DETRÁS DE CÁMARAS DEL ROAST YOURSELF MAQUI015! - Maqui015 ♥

Y bueno, empecé a crear como todos estos personajes Conseguí los vestuarios Escribí las acciones que iba a hacer Y ya, llegó el día de filmación El primero era en un estudio de grabación de música Miren,
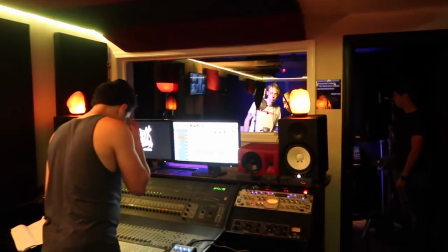[3:57]
este es el estudio en el que estamos trabajando Se ve súper cool con todas las luces
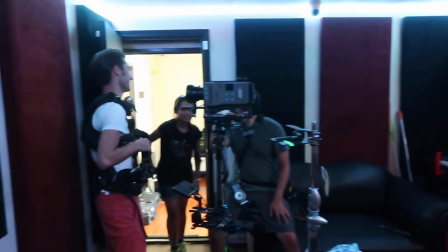[4:03]
Uy, sonó mi canción Y miren el equipo de personas Entonces, bueno, me puse a lo maquillí Ya casi vamos a empezar
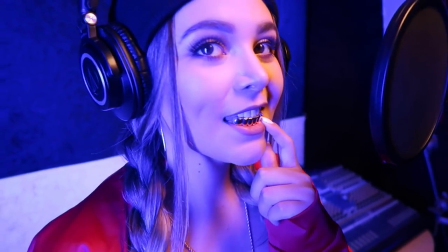[4:15]
¿Qué tal estos dientes? Estaba feliz, preparada Y de un momento a otro cuando me pusieron todas las cámaras enfrente Toda la gente, todo el mundo pendiente
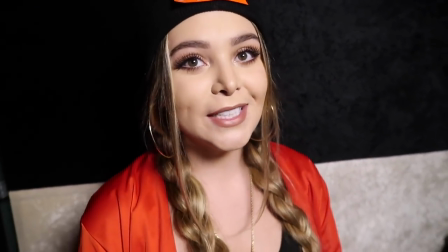[4:26]
Morí Bueno, un pequeño adelanto Ya hicimos parte de las tomas acá
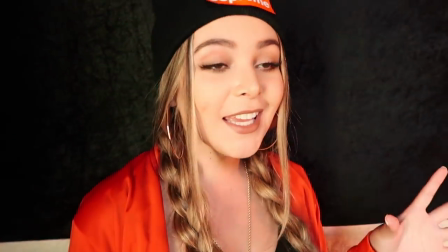[4:31]
Pero es bien complicado Muy, muy complicado Yo tenía como un montón de ideas Y como voy a hacer esto, voy a hacer esto y esto Y desde ahí, ok, va a sonar
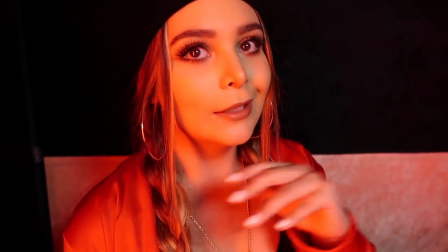[4:42]
Pero ya estando enfrente de la cámara Así como Y no sé qué hacer Tiesa, no, no podía O sea, no me sentía como cómoda Entonces yo estaba como Y todo el mundo estaba como afanado Porque solamente teníamos dos horas Entonces ya como que Mateo ya me calmó Me dijo como, dale tú puedes, miras esto, esto Y ya me guió y entonces yo como Ok,
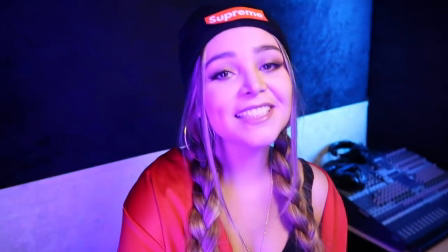[5:03]
entonces ya ahí pude hacer Todo mi performance de maquillí Ya terminamos en este set por fin, ya al final como que se compuso la cosa, me puse a bailar y quedó bien después de eso seguimos a una casa espectacular,
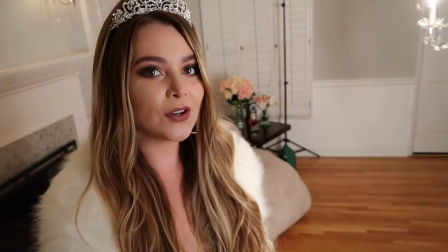[5:17]
súper linda ya llegamos a la segunda locación que como pueden ver es esta hermosa
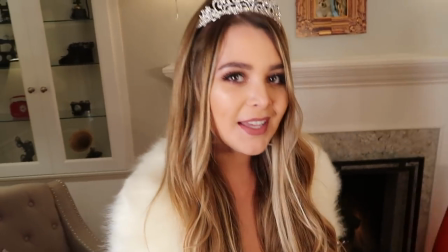[5:22]
sala con chimenea y todo y la teníamos que hacer ver un poquito más lujosa, entonces no sé si vieron el candelabro enorme que había ahí en la sala,
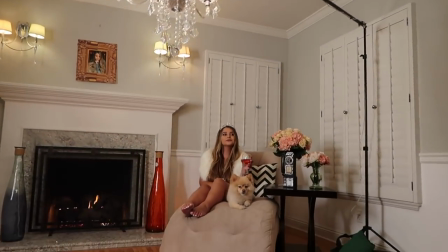[5:31]
lo tuvimos que poner como con unos trípodes extraños muy chistoso y pues ya ahí me sentía un poquito más cómoda, chin chin chin baile, ahí nos colaboró el perrito más hermoso del mundo Simba, es un pomeranian la estrella de este video
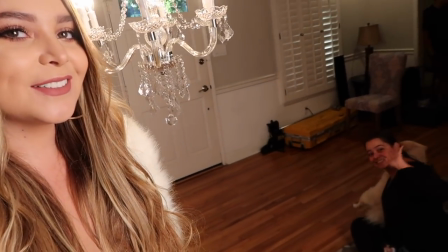[5:47]
tú no Lola
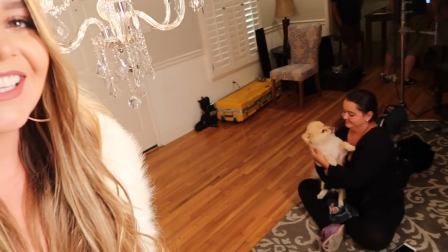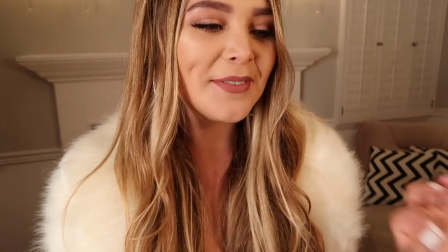[5:55]
¿qué tal esa preciosura? es un pomeranian se llama Simba muchos de ustedes me preguntaron que por qué novela bueno pues es que no me la puedo llevar a Estados Unidos pero pues Simba hizo un trabajo excelente, era toda una estrella de Hollywood, ya iba y le hice todo mucho más cómodo y salió perfecto todo ya tengo mi segundo
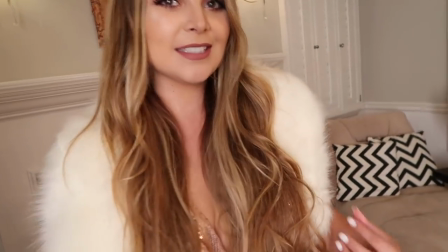[6:17]
look que es esta corona esto de pelos y este vestido de lentejuelas
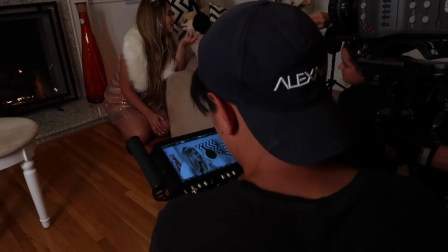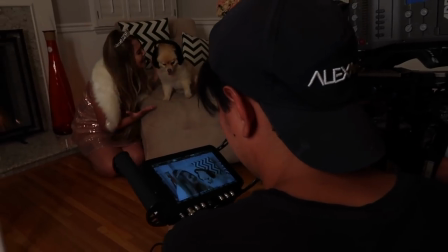[6:31]
grítale, grítale grítale más duro cogerlo como se lo está dentro, si ya se espera ya seguimos para el cuarto el siguiente personaje era la youtuber, entonces ¿cuál era el concepto de todo esto, ustedes saben como somos los youtubers de cintura para arriba todos perfectos, el fondo se ve lindo, se ve limpio pero el resto está hecho un desorden, no tiene pijamas puestas,
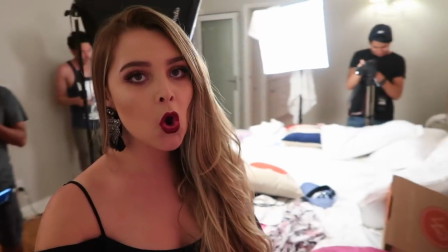[6:57]
las babuchas es como
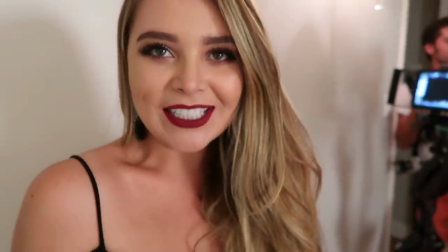[7:02]
mi cuarto pero un poquito más desorganizado y tercer look
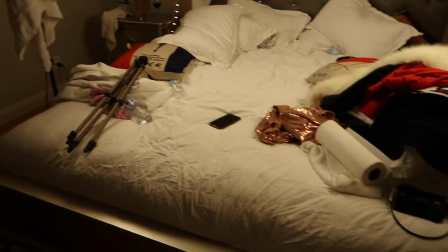[7:07]
miren con todo el desorden que nos sale en la cámara Ya ahí filmamos todas las escenas de ese personaje Me tocó tuerquear Me tocó tuerquear con los pies en la pared Y yo, o sea, ¿ustedes creen que yo practiqué eso?